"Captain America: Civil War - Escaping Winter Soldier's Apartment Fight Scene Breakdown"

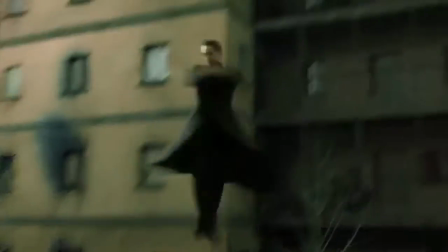[0:05]
Hello I'm Adrian and welcome to Fight Scene Breakdown. Today we're taking a look at Bucky's escape from his apartment.
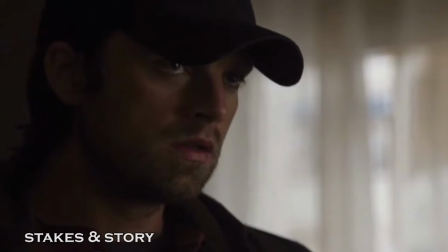[0:10]
Cap asks Bucky if he remembers who he is but he isn't exactly ready to trust him yet so he instead decides to take his gear and make a run from both him and the soldiers who are after him.
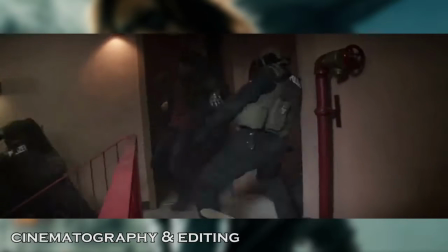[0:19]
Shooting an action scene within an extremely confined location like an apartment stairway is tricky.
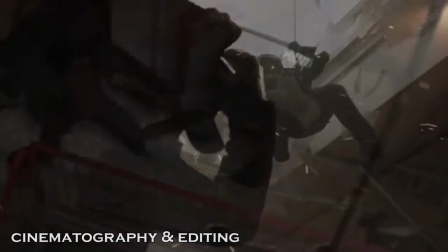[0:24]
Not only do you have to account for dealing with the reduced space to set up your camera, you need to vary up your shots to prevent things from looking stale or boring.
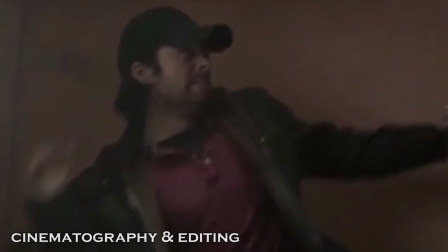[0:31]
But we're talking about the Russo brothers who are masters of their craft and they glide by the scene effortlessly.
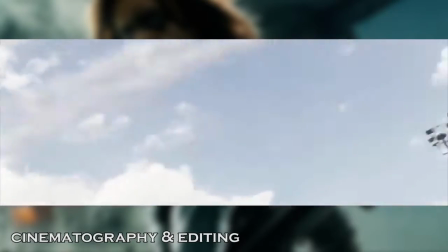[0:36]
Sure, it's not filled with sweeping glorious shots of the arena like the airport scene and instead it's a series of quick shots
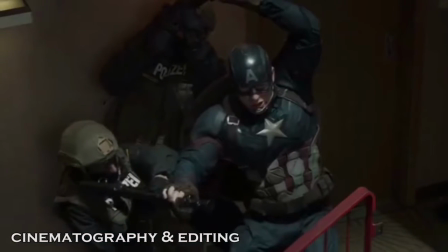[0:41]
highlighting specific events in the battle like Cap tying two soldiers together or Bucky awesomely deflecting bullets with his arm.
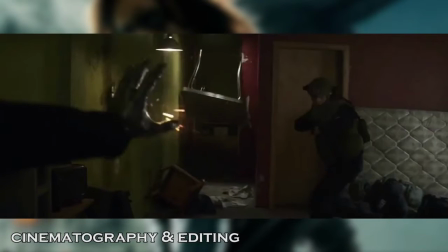[0:47]
But it works! For example, here the bullet deflecting starts off with an over the shoulder displaying how the bullets ricochet off his arm.
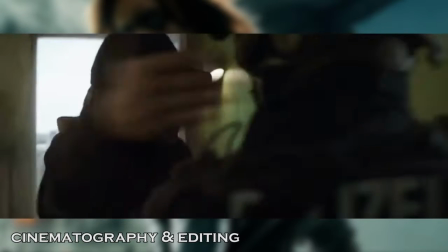[0:54]
Then we cut to a reverse shot of Bucky slowly heading towards the guard, and then cut to a wide that smartly travels with the slam to make it all the more impactful.
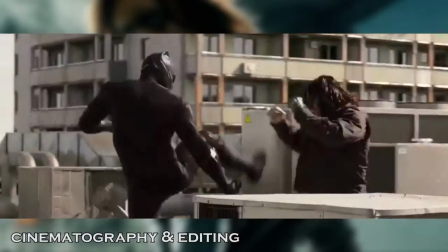[1:02]
Same format these directors typically use, choose the shot and editing rhythm which best suits the fighting choreography.
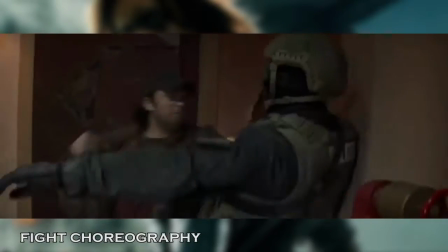[1:07]
Pulling off a good raid escape sequence is plenty of fun, you want to show your character, in this case characters, barreling through armed officers in a way that is not only believable but entertaining,
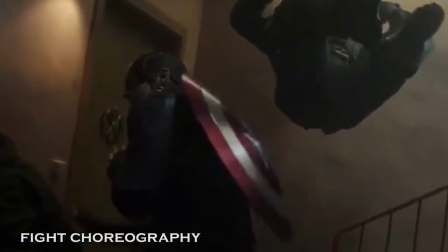[1:16]
so that means coming up with specific choreography that plays to your heroes or superheroes' strengths.
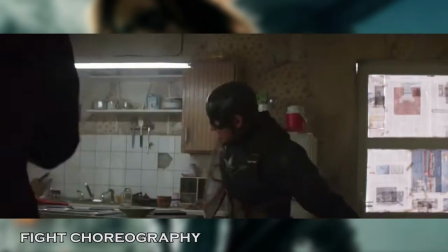[1:22]
For example, Cap uses his shield to deflect grenades and even insulate their detonation.
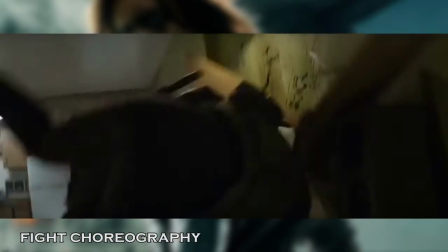[1:26]
Bucky uses his arm to deflect bullets, slam unsuspecting guards into furniture, grab a battering ram to add even more strength to his punches,
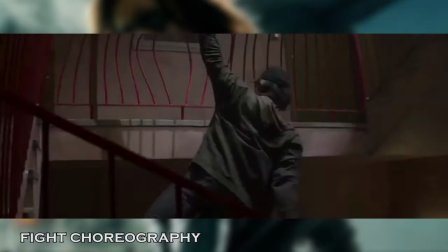[1:33]
and even as a climbing tool when he uses it to grab hold of an edge to prevent himself from plummeting to the ground.
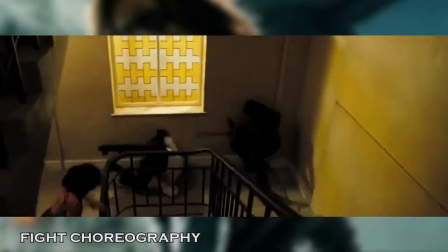[1:38]
The scene distinguishes itself from other staircase fights because it makes full use of its character's superpowers.
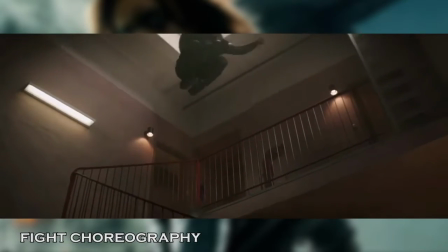[1:44]
They can basically leap off floors with little to no consequences,
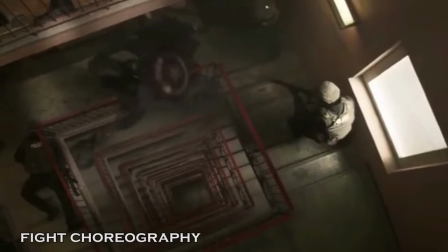[1:47]
so that frees up the filmmakers to do increasingly ludicrous moves, like using the railing as a makeshift swing to get to the next floor.
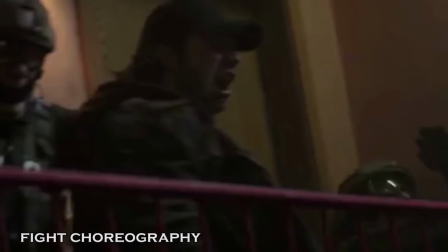[1:53]
A unique twist in terms of the choreography is the contrast between Bucky's recklessness and Cap's pragmatism.
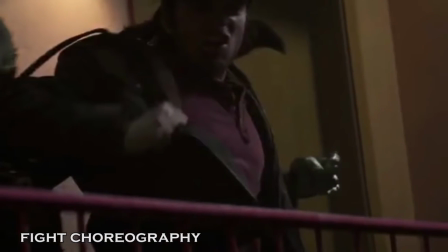[1:59]
Bucky reverse elbows his guard into the glass and casually throws this man down the stairs.
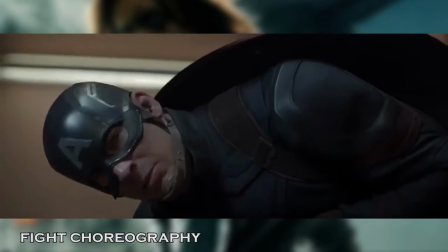[2:03]
Cap quickly catches him with a perfectly delivered to which Bucky simply reverse elbows another guard.
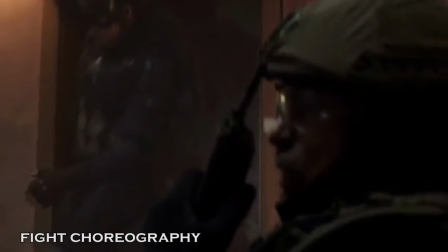[2:10]
Or in the beginning after Bucky uses a guard as a makeshift elevator and leaves one calling for backup, Cap comes in to crush the walkie-talkie as if it were a peanut.
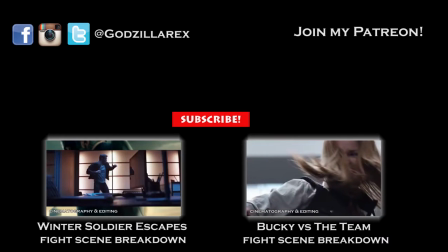[2:17]
Join my Patreon to get access to cool behind the scenes stuff and a bunch of other rewards. What did you guys think of the fight?
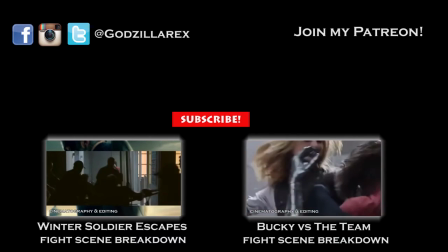[2:23]
Which fight would you like me to analyze next? Subscribe and you can follow me on my Twitter, Instagram, and brand new Facebook fan page, Godzilla Rex.
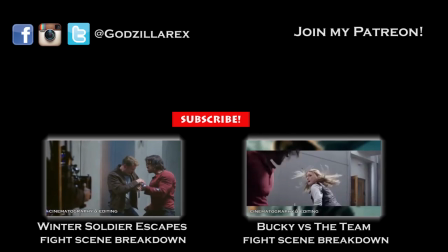[2:30]
See you next time!